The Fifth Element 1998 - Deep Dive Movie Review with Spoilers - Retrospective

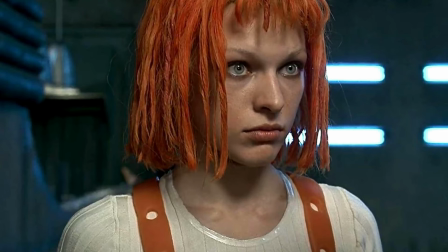984s
While the ultimate evil is the main baddie and the fifth element is the main opposition to it to stop it.
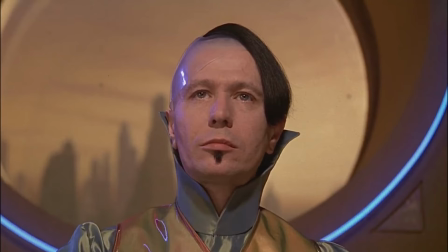992s
And you can witness this visually as Zorg can be seen with circles in his background,
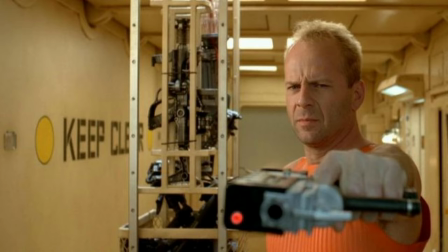996s
while Corbin is mostly framed around rectangles within his backgrounds.
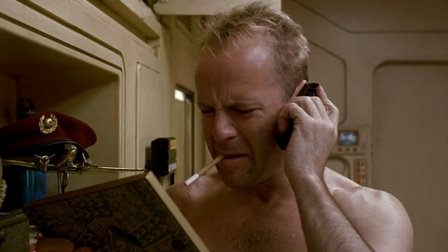1002s
Among his unseen callers is his nagging mother, with a very thick,
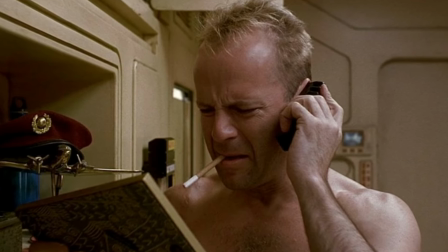1008s
monotone New York accent, who lives on the lunar surface.
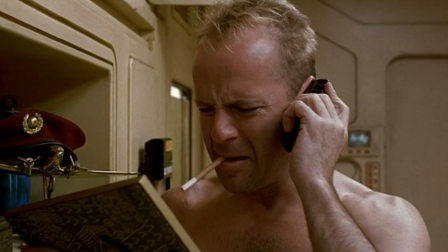1011s
She was a delightful comedic addition to the film, breaking up Corbin's reoccurring theme of loneliness.
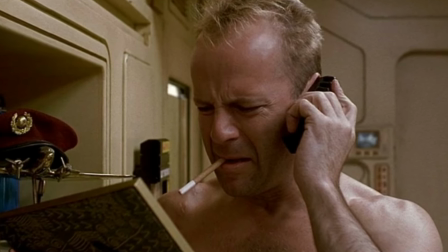1020s Corbin, sweetheart, you got broken fingers? You can't punch my number? 17 messages.
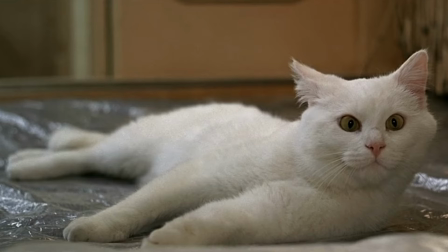1025s And don't tell me your machine is broken again. Those things are good for 1,000 years. You wouldn't even feed your white pussycat Coquet, who you obviously love more than me.
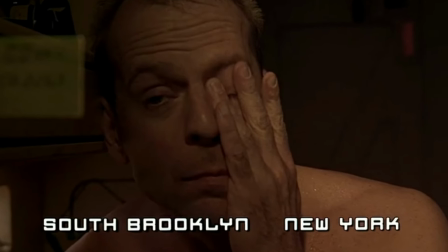1034s
The calls of both Finger and his mother are like the punctuation on the boring haze of his depressed existence,
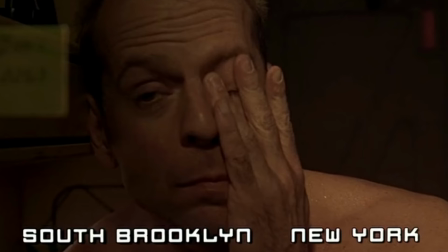1043s
and an exclamation point really comes to mind.
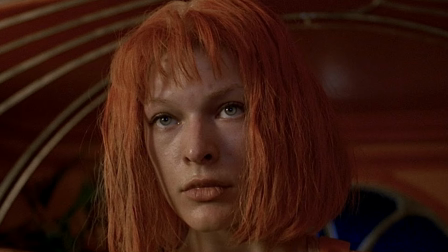1046s
All of that changes when a gorgeous young girl literally drops into his cab's passenger seat, Lilu.
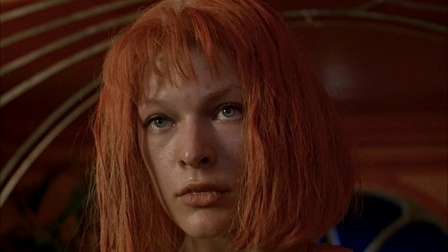1053s
She is the supreme being, the ultimate warrior created to protect life,
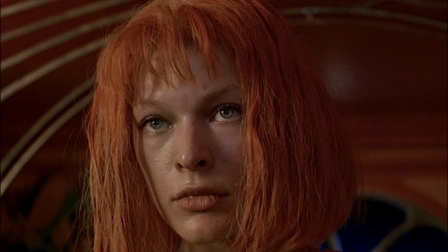1058s
and the fifth element that is needed to stop the ultimate evil from succeeding.
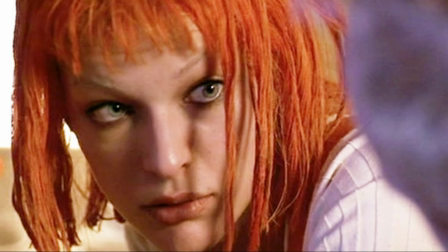1062s
I remember seeing the scene where she tells Corbin that she's the fifth element, and I was totally confused as to how that would make sense, but eventually it does.
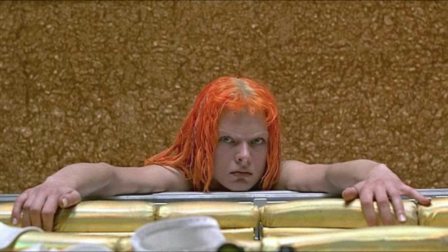1074s
Although Lilu can certainly fight her own battles, she is vulnerable because she is a fish out of water.
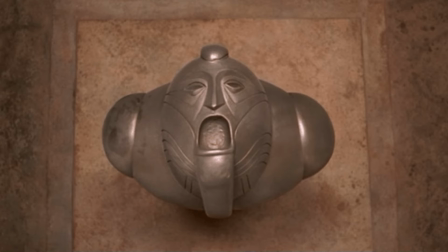1081s
In 1914, we actually saw Lilu in a stasis chamber where she had been for about 5,000 years.
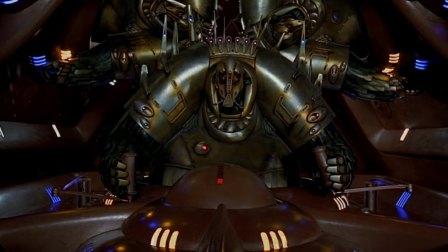1089s
In 2263, the Mondoshoans were attacked by the Mangalores as they were bringing back the 5 elements to Earth.
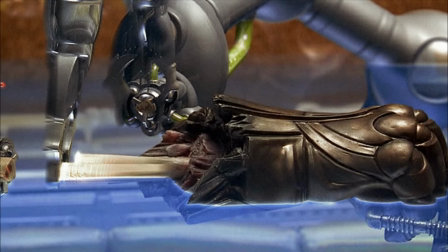1098s
There were no survivors but the remnants of a hand, and from that hand,
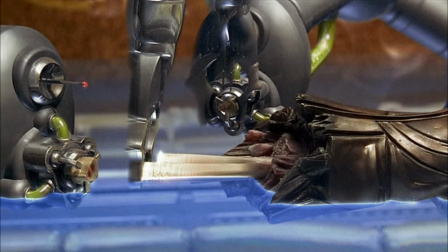1103s
scientists were able to organically print Lilu's body and consciousness.
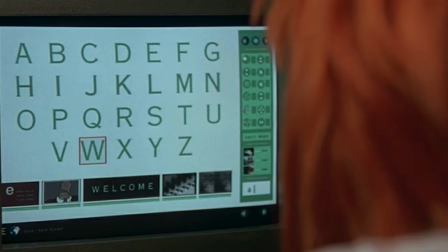1108s
She is from a different time and only speaks the divine language, so she has to learn English and human history throughout the course of the film.
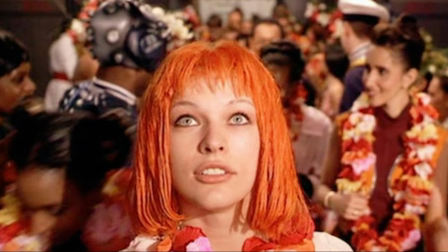1118s
This plays a really big role in her personality.
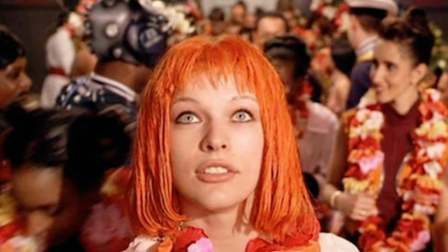1121s
She is new to the world, showing us a bold bewilderment, fascination, and joyous innocence.
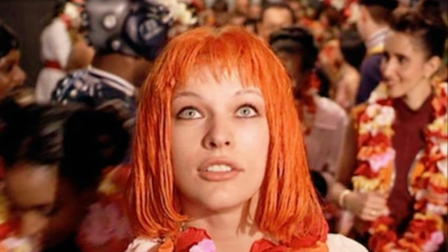1127s
What makes her special is that she may have been engineered, by whom we aren't told.
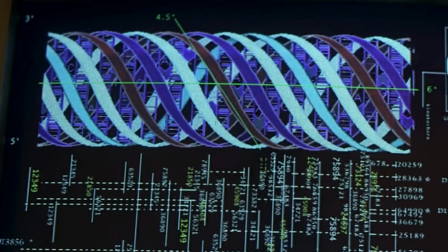1134s
It could have been the Mondoshoans. According to this movie, humans have 40 DNA memo groups, and she has 200,000 tightly packed with infinite genetic knowledge.
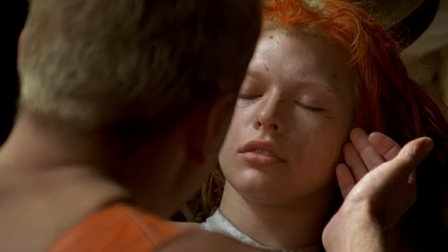1145s
The film often refers to Lilu as
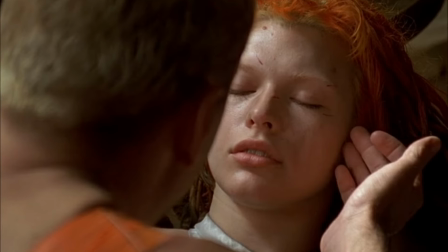1149s
perfect, which is debatable, but she is perfect for Corbin because he falls in love with her instantly.
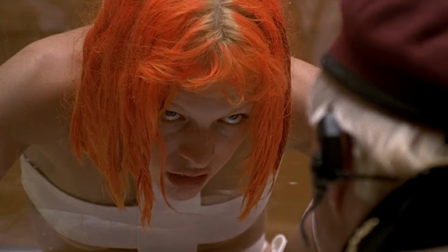1156s
There's a lot about Lilu that is not explained in the film, but I think that she can read minds.
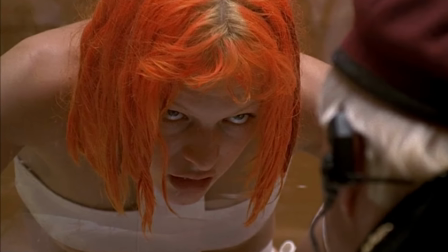1162s
And this would explain how the film stops a beat for her to look into someone's eyes just before making a move.
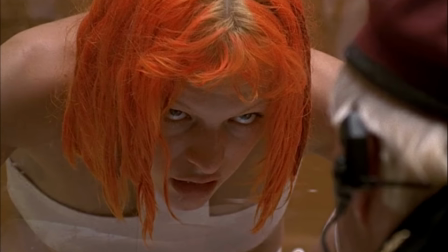1170s
This is how she knows how to escape the lab in New York. And this is how she knows Corbin is safe.
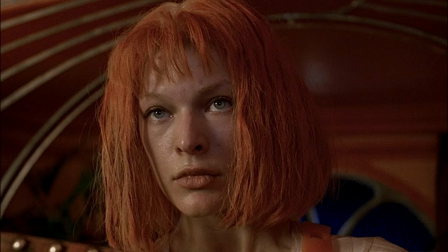1177s
And how she knows that Zorg was going to try to kill her at the Diva's hotel room.
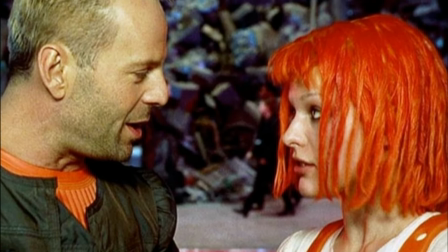1182s
The love story between Corbin and Lilo is really cute and actually believable.
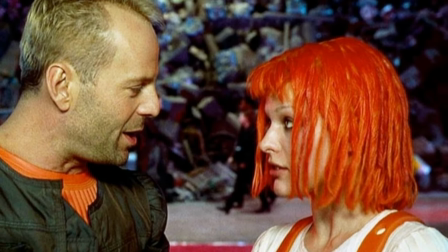1191s
Even though there's a considerable age difference between the two, Corbin changes when he's with Lilu.
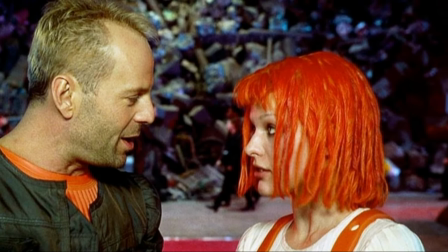1197s
He is nervous and mesmerized whenever he's around her. He's in a glaze of admiration when he talks about her.
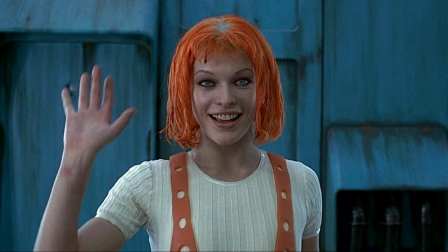1204s
Heck, even the audience falls in love with Lilu by the end.
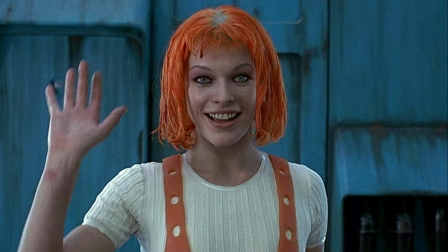1208s
She's so adorable, and she just puts a smile on my face to see how fascinated she is with
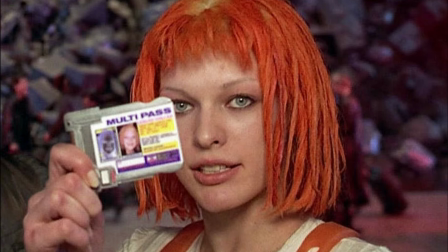1214s
something so simple as the transportation identification card called Multipass. She just says it over and over, Lilu Dallas Multipass.
Multipass.
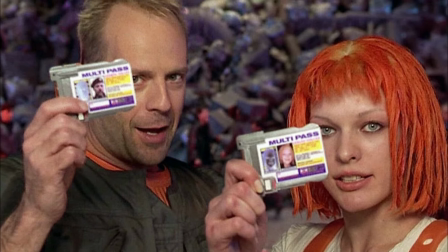1229s
And he's like, yes, it's Multipass.
Multipass.